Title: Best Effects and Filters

One of the most enjoyable things about getting a new editing program is to try out all the filters and effects. Now, of course, after the initial wonder wears off, you're left with trying to figure out which effects are actually useful and basically which ones should never see the light of day. Now, to help you with this, we'll show you useful ways to use great effects like light flares, particle generators, noise, and motion tracking in a way that will make your titles look professional. An easy way to make any title or graphic more interesting and professional is to use a lens flare. Now, lens flares are bright areas of light that flash across the screen in order to mimic light hitting a camcorder sensor.
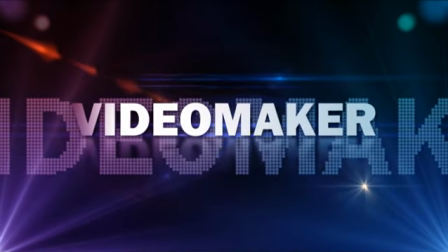[0:47]
Now, most editors use lens flares to make footage and titles look more realistic and to draw attention to certain areas of the screen.
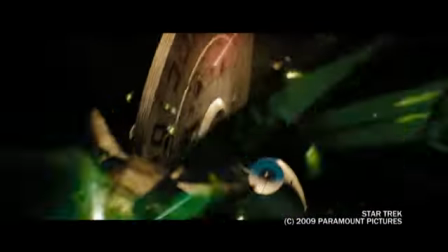[0:53]
The movie Star Trek actually makes great use of lens flares in order to give the production a natural, futuristic feel.
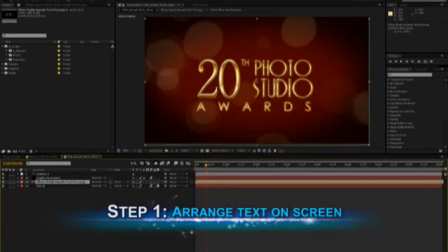[0:59]
In order to make your own, you'll first need to arrange your text on the screen. Now, for this example, we chose to promote an annual photography award show where flares can actually really help the text stand out.
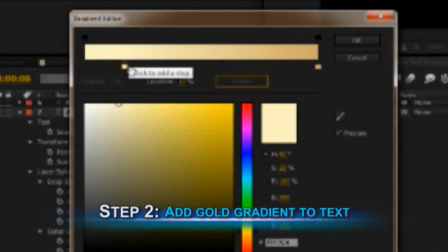[1:10]
Next, add a gradient to the text using a variety of dark and light gold colors in order to make the text seem reflective.
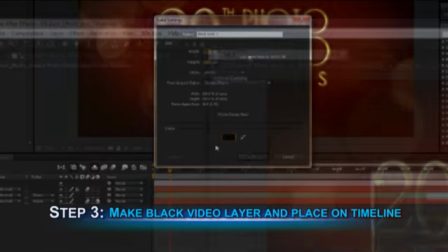[1:17]
Then create either a black slug or black video, depending on the program you're using, and place it in your timeline.
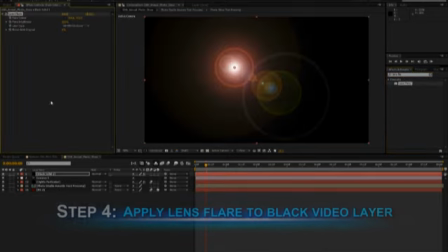[1:24]
This will be the layer that we'll apply the lens flare effect to. With the lens flare applied, change the flare type to your liking.
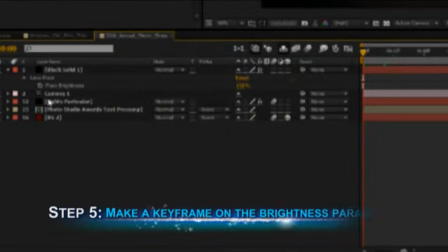[1:32]
Then make a keyframe on the brightness parameter. We're going to try to make the flares look like flash photography, so I want to set a short distance between our darkest and brightest keyframes.
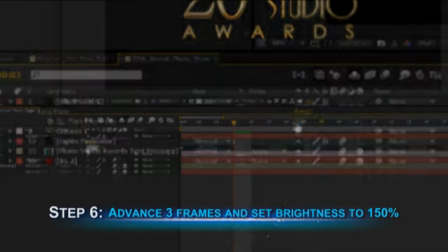[1:43]
Now, in our case, we went 3 frames ahead and set another keyframe to 150%.
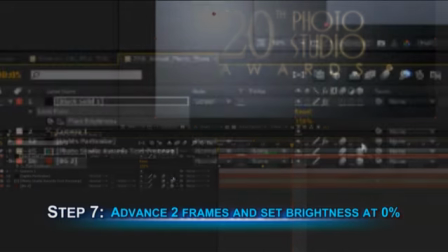[1:50]
We then went 2 more frames ahead and set the brightness level back to 0.
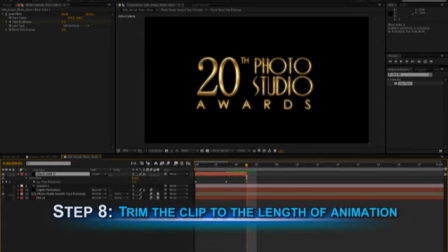[1:55]
Now, lastly, we trimmed the clip so it was only as long as our entire flash animation.
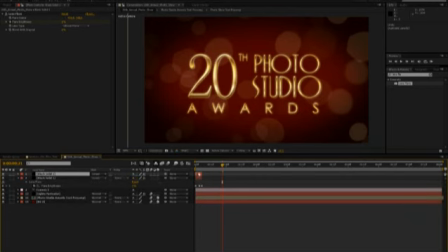[2:00]
If you want more flashes in your text reveal, it's possible to copy and paste the black video layer multiple times in your timeline.
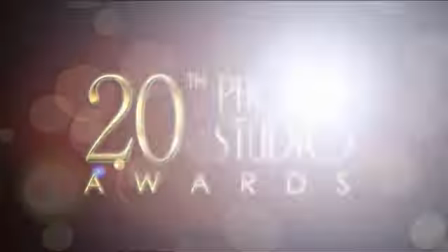[2:07]
This is how our animation turned out. Particle generators can also give your titles and graphics a natural look and feel. They're often used as an element to direct the viewer's eye, to create interesting backgrounds, and most of all, to give text a sense of realism.
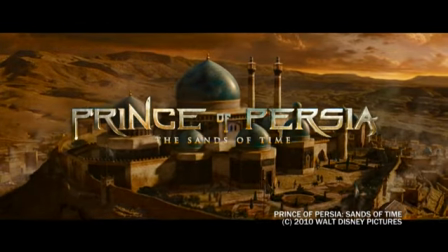[2:27]
Movies like Prince of Persia: Sands of Time utilize particle generators as a way to reveal text and remind viewers of the movie's theme.
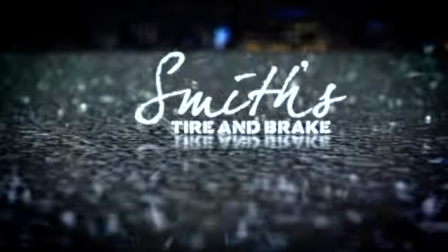[2:34]
We'll be making an animation for a local tire and brake company using a particle generator.
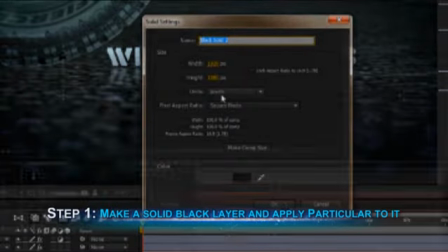[2:39]
First, we'll make a solid black layer in After Effects and apply the Trapcode Particular plugin to it. Now, this plugin allows us to control many different aspects of our particles, so that's why we'll be using it here.
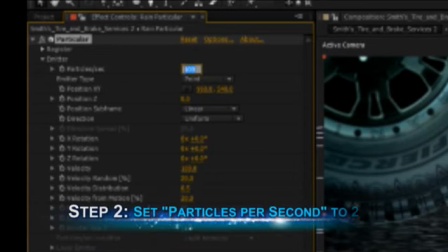[2:51]
Next, we'll set our particles per second to 2000.
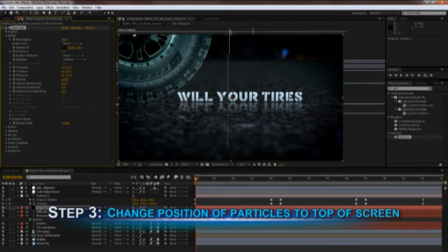[2:54]
The position of the particles up to the top of the screen and maybe even just a little bit off of it, and the Z position,
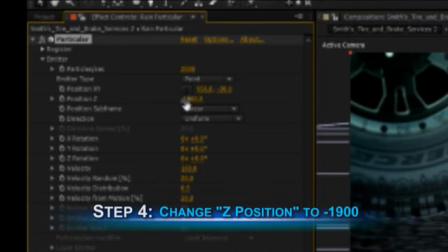[3:01]
or our depth value, to 1900 to, just make sure we give our rain plenty of depth for realism.
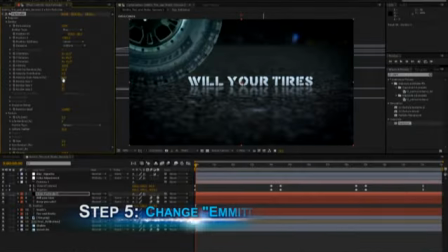[3:07]
We'll also need to pick the box option under emitter type, and then scroll down a bit to change the emitter size X to 5000 pixels wide,
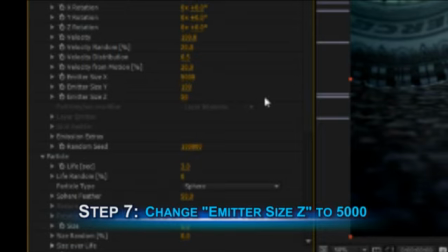[3:15]
the emitter size Y to only 100 pixels tall, and the emitter size Z to 5000 pixels deep so that our rain has a lot of depth.
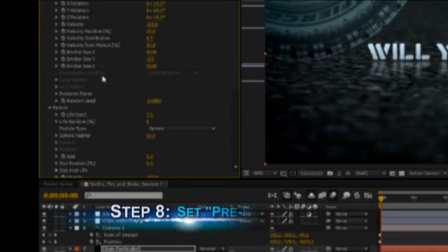[3:24]
Also, in order for us to see the particles right away, we'll need to twirl down emission extras and set the pre-run option to 100%.
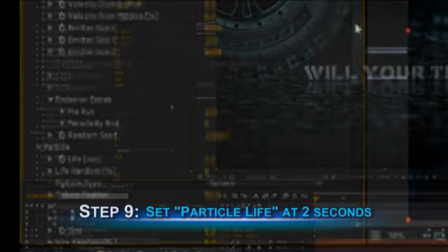[3:33]
Moving on down the list, we'll set our particle life at 2 seconds so it lasts long enough to be seen on the screen, set the size of the particle at 10,
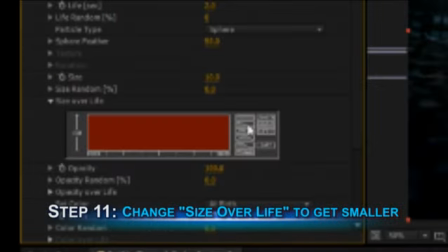[3:44]
and change the size over life parameter to get progressively smaller until it resembles a downward slope.
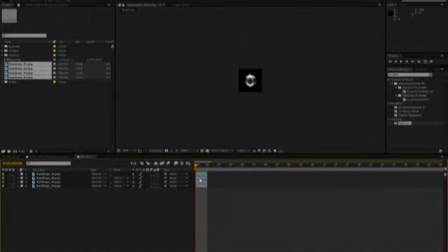[3:50]
In this example, we actually chose to use custom designed backlit raindrops that we built in Photoshop instead of using the particle presets in particular. This next step is where the real magic begins.
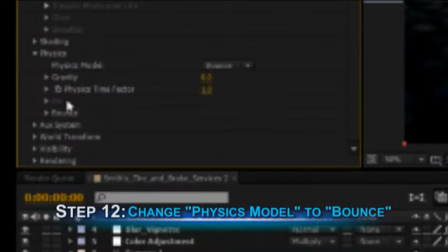[4:00]
Under the physics setting, we'll change the physics model to bounce so that our rain will quickly come down from the sky and then bounce on our pavement.
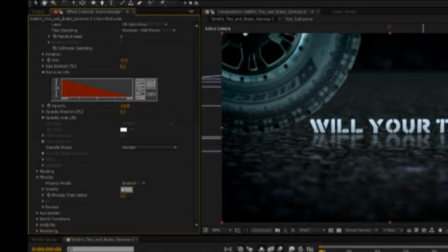[4:08]
In order to make sure our rain drops fast enough, we'll set the gravity to 500.